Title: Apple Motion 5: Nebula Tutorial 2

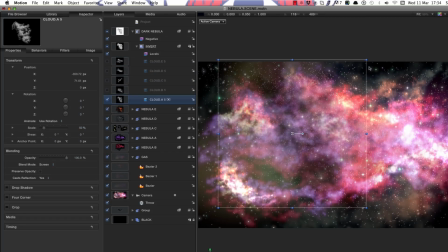24:31 Again, let's select Cloud A. I want to start making my dark bit in here between those. What I'm going to just do is layer these up in the same spot so they start to get darker and darker.
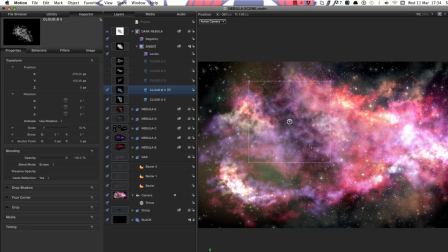24:48 Again, let's make sure we've got lots of nice detail by having small elements as well as large. So again, let's turn on C. Where's that? That's over here. This one we can rotate like that, as we've done before.
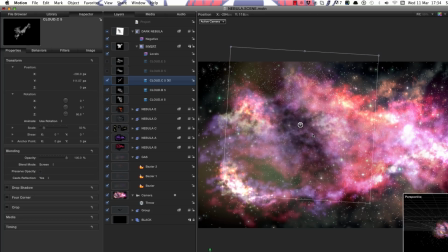25:06 Maybe move that up a bit. That's protruding into the dark bit there. That's quite good. And shrink it down a bit. Shrink it down a bit more. Turn on cloud D. Again, bring it into that spot there.
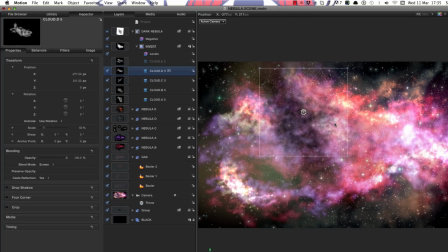25:25 Shrinking it down. That sort of works quite well, even just protruding into that other bit there. Turn on cloud E.
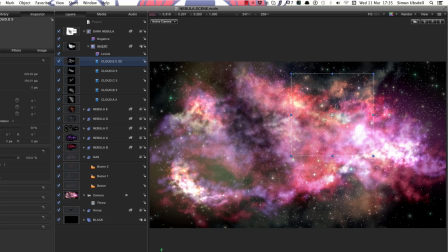25:36 And I think I'll have some up over here. That was my original plan, was to have a little bit more complexity up there. So I'm going to duplicate cloud D, holding down the Alt key, that is, to just bring some of this dark behavior up into that area there.
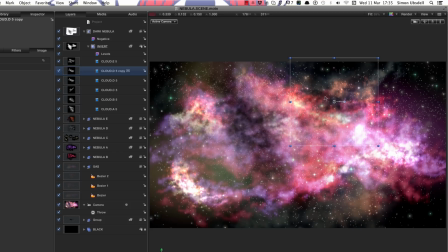25:55 And you can see how that really adds drama. I might just add a little bit more even into there. Flip that over. Possibly make that go up into there. Take cloud A maybe, bring that over to that same spot. Shrink it down.
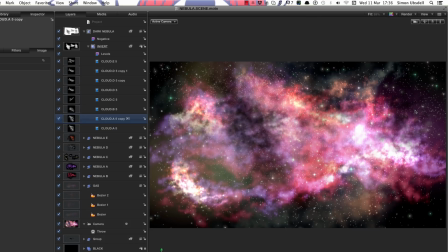26:16 So that's really starting to look pretty dramatic, I think, with those dark areas. And I probably won't waste any more of your time fiddling around with it. What we need to do is to make a nice bright star to give us a little bit of drama,
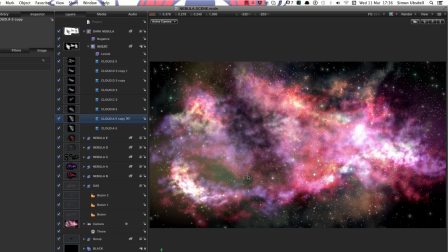26:32 and a planet to give us a little bit of depth.
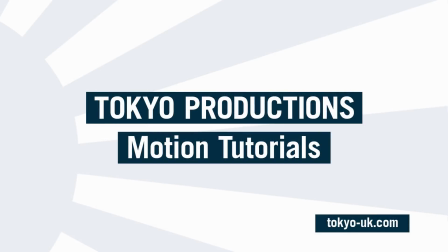26:37 So that's our next step. So I hope you'll be able to join me again for part 3, which I promise won't be nearly as long. So thanks very much indeed for watching, and see you later.